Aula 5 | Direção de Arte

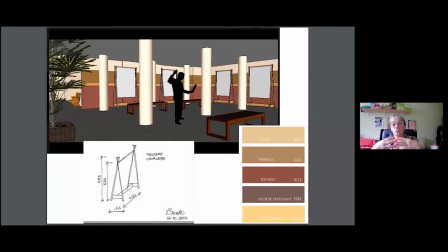[81:41]
Daí eu, na minha ideia, com pouco tempo de produção, com tudo, na minha ideia eu pensei em pegar aqueles cavaletes de quadro, né? Assim, os bem básicos. Mas não, daí ele desenhou os cavaletes.
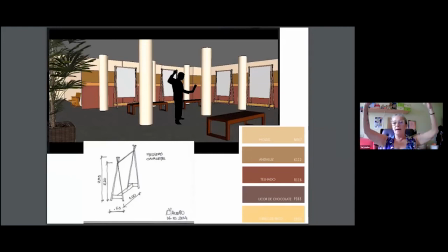[81:55]
E eram os cavaletes, daí a gente, com papel, a gente fez uma colagem, daí trouxe uma cor e fez para dar volume e também para esconder algumas coisas que a gente não queria que aparecesse, né? Pode passar.
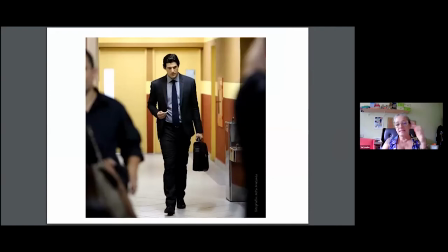[82:16]
E aí a cena mesmo como ficou. Daí a Uniesp, que era patrocinadora, pintou todo esse andar para nós. Eles que pintaram, eu passei as referências, eles fizeram. E a marcenaria deles que fizeram os cavaletes.
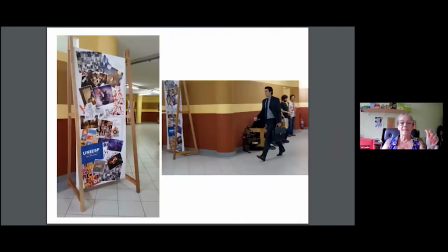[82:36]
Pode passar? Ó, esses são os cavaletes, ó. Então, a gente, com isso, a gente tapava coisas que eram muito feias, assim, que não queria que aparecesse.
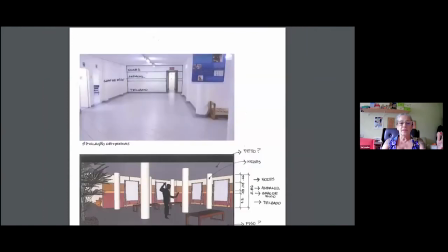[82:50]
Pode passar? E eles pintaram tudo. Aí já é o desenho, né, do que eu queria, onde queria. Pode passar?
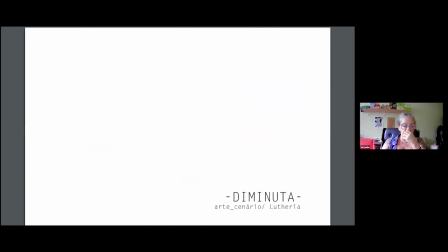[83:05]
Daí agora nós vamos lá para o cenário da luteria, daquele espaço, sim, pode passar?
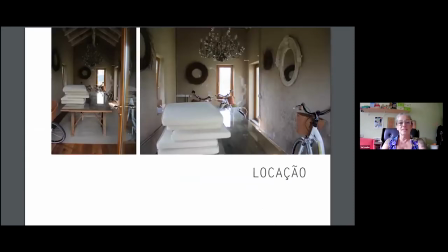[83:13]
Né, desse espaço, dessa locação. O que, que era importante aqui? A gente já sabia... A gente já sabia a decupagem, a gente já sabia aonde ia estar a câmera,
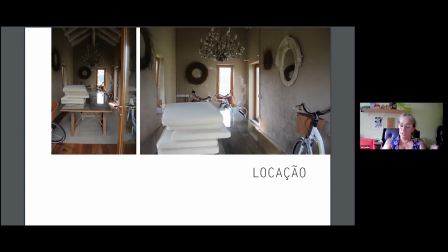[83:31]
onde ia estar o ator, o que, que o diretor precisava de cena. E eu não podia pintar, e eu não podia tirar aquele lustre.
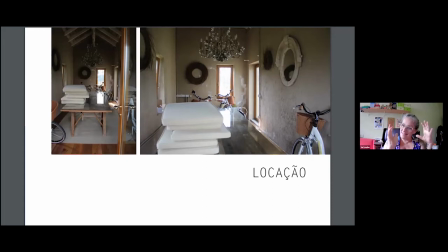[83:46]
Vocês imaginem esse espacinho e eu não podia tirar aquele lustre. Daí o que, que eu fiz? Tentei com o Juarez, que é o meu fotógrafo, e digo, bom, Juarez, nós não podemos mostrar o lustre.
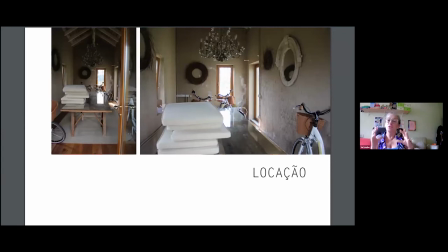[84:00]
Vamos lá, vamos ajudar os coleguinhas. Então, daí foi todo trabalhado no enquadramento. E isso é muito legal, porque, sabe... Quando existe uma parceria, é possível fazer. É possível.
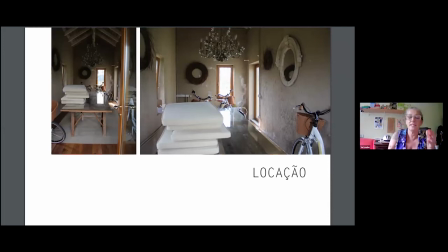[84:18]
Né? E a gente, vocês vão ver a cena, eu separei ela do filme para vocês.
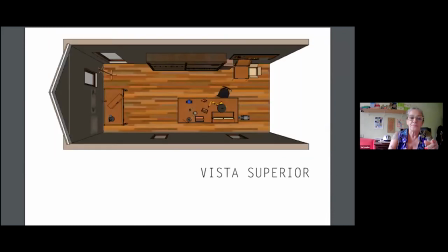[84:23]
Pode passar? O William fez esse. E daí a produção de lá, de Vicenza, me mandou. Eu pedi para eles todas as medidas, eles me mandaram todas as medidas das janelas, claro que eu especifiquei, eu preciso da largura,
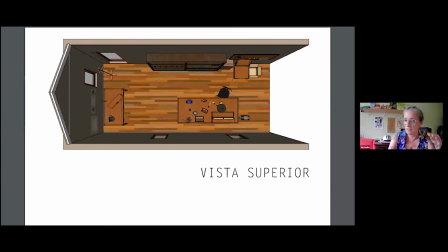[84:42]
do comprimento, do tamanho das janelas, da altura das janelas, da altura da janela do chão, até o início da janela, a janela e da janela para o forro, o tamanho da porta. E tinha uma cena que era,
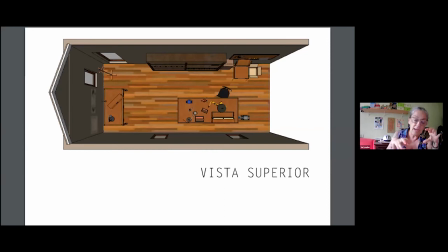[84:57]
ele queria fazer só a mão do cara abrindo a porta. E isso eu não tive como fazer, porque a gente não teve como trocar a porta, mas isso só pude saber lá na hora mesmo, assim, na hora.
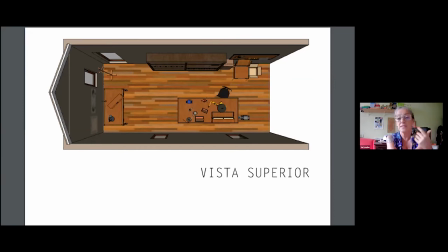[85:13]
Quando eu já estava lá, que daí quando a gente foi fazer a visita técnica. Pode passar?
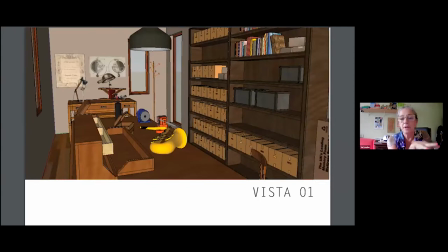[85:21]
E aí essa foi a proposta do cenógrafo, que é o William. Né? Pode passar.
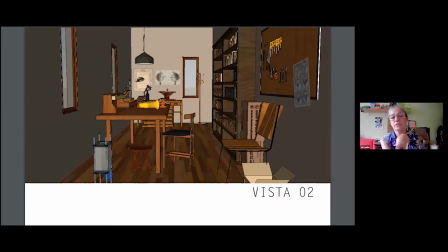[85:32]
É, então, assim, o que, que eu precisava, onde eu, né, que eu tinha cenas que eram, tinha que ser feitas, e o que, que ia aparecer.